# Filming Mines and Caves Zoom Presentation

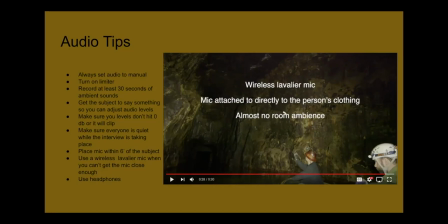[24:13]
But at least you can kind of still tell he's in a large space and the audio is is really clean so that's why wireless lavalier mic is really handy.
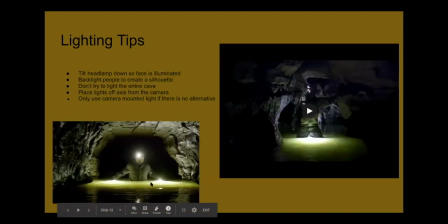[24:25]
So another aspect of filming is lighting and there's a few tips that I have for for lighting the cave. First of all you don't really want to just have an on-camera light or a light just a headlamp or anything like that
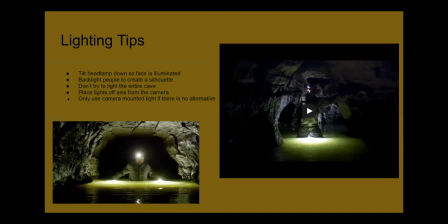[24:43]
just shining on your subject because that's going to be really flat lighting and you're not going to it's the the image isn't going to look three-dimensional it's just going to um kind of look boring and it might even overexpose the subject um if you have the light directly on them and you wouldn't see any of the background
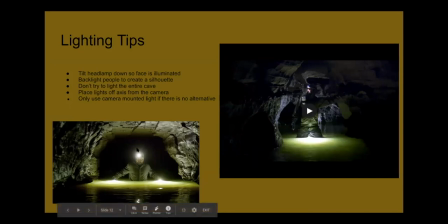[24:59]
so in order to really light um these caves you need to use a few tricks and um the main trick is just backlighting people so So you want to always have a light behind people so that they become kind of a silhouette or so that there's a halo around them that separates them from the background.
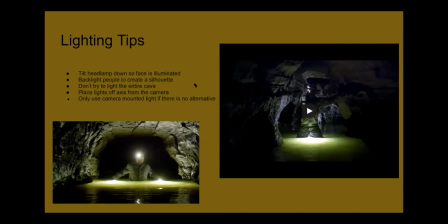[25:20]
Another trick is to just tilt the headlamp down a little bit so the person's face is illuminated. So you can see Mark here is walking through the water and he has two headlamps and his backup lamp is on and his main lamp is facing down on his face so you can see his face clearly.
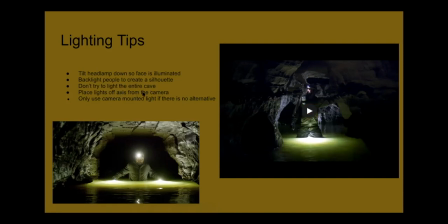[25:42]
So you also want to place the lights off axis from the camera so that they're at like an extreme angle and that will kind of highlight details in the wall and stuff like that.
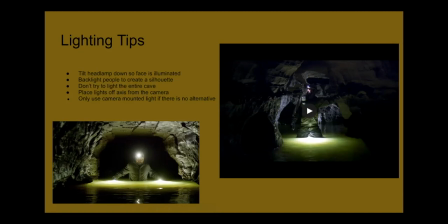[25:53]
You only really want to use the the camera on the the light mounted to the camera if there's no other option like if you're walking and following someone and you know you can't really set up lights if you're just walking behind someone then you're forced to use the on-camera light but also
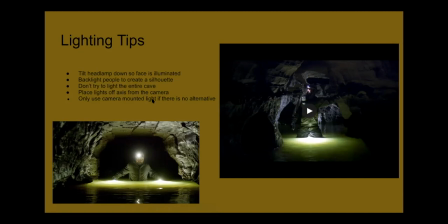[26:11]
that doesn't mean you can't give lights to the other people that they can hold so that they become silhouettes so you just need to get a little creative with it and I have a video here to illustrate
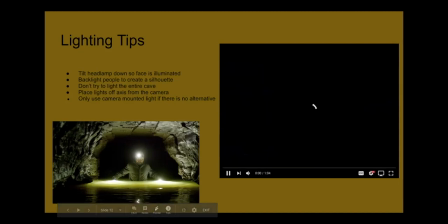[26:22]
a few different types of lighting that I use.
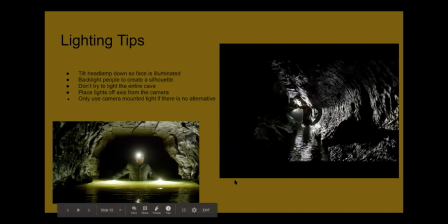So you can see in this one, this is a light that's backlighting Steve, and it's at an extreme angle to the wall, so it highlights all of these nooks and crannies in the wall.
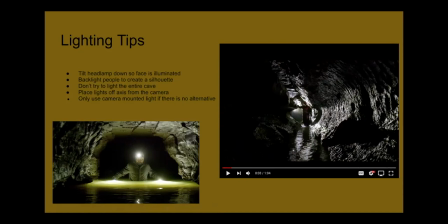[26:43]
If I had just a light mounted on the camera, you wouldn't see any of that. It would just appear like a smooth wall.
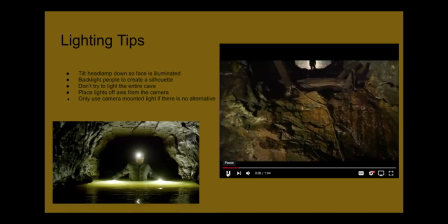And here's an example where I'm using backlighting, But I'm also using fill lighting in the foreground. If I had just the backlighting, you wouldn't see any of this in the foreground with the rock and the timbers.
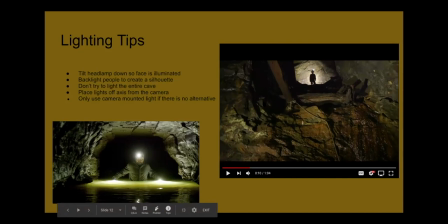[27:08]
But if I had just lighting in the front, you would not see Miner Mike standing up there. So this is a case where you need to use pretty much all the lights at your disposal.
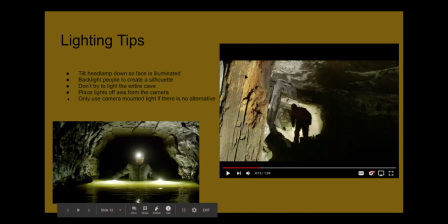[27:23]
And this is another case where I used fill light just to get this prop in the foreground just to tell you that you're in a mine, in an old mine, and then Steve is using backlighting to silhouette himself walking down the tunnel.
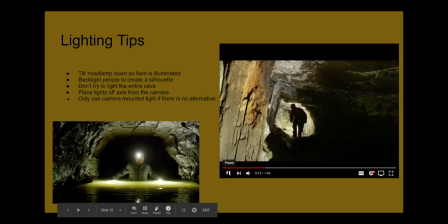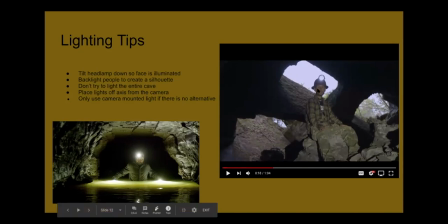[27:44]
This is a shot with some natural lighting, and I fill it this so that minor mic would be lit up here. If I didn't do that, he would just be a complete silhouette in this shot.
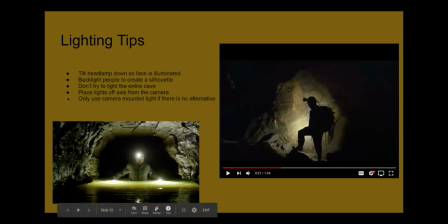[27:59]
And sometimes you just want a silhouette because it looks really mysterious, and this is one case where we're going into a really big cement mine, and I thought he actually looked better as a silhouette. It just looked a little bit more mysterious as we were entering the mine.
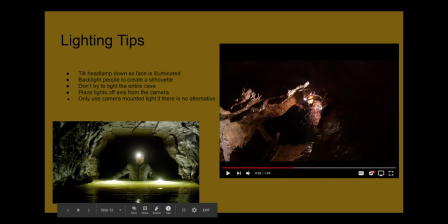[28:19]
And you can also light up water by backlighting it.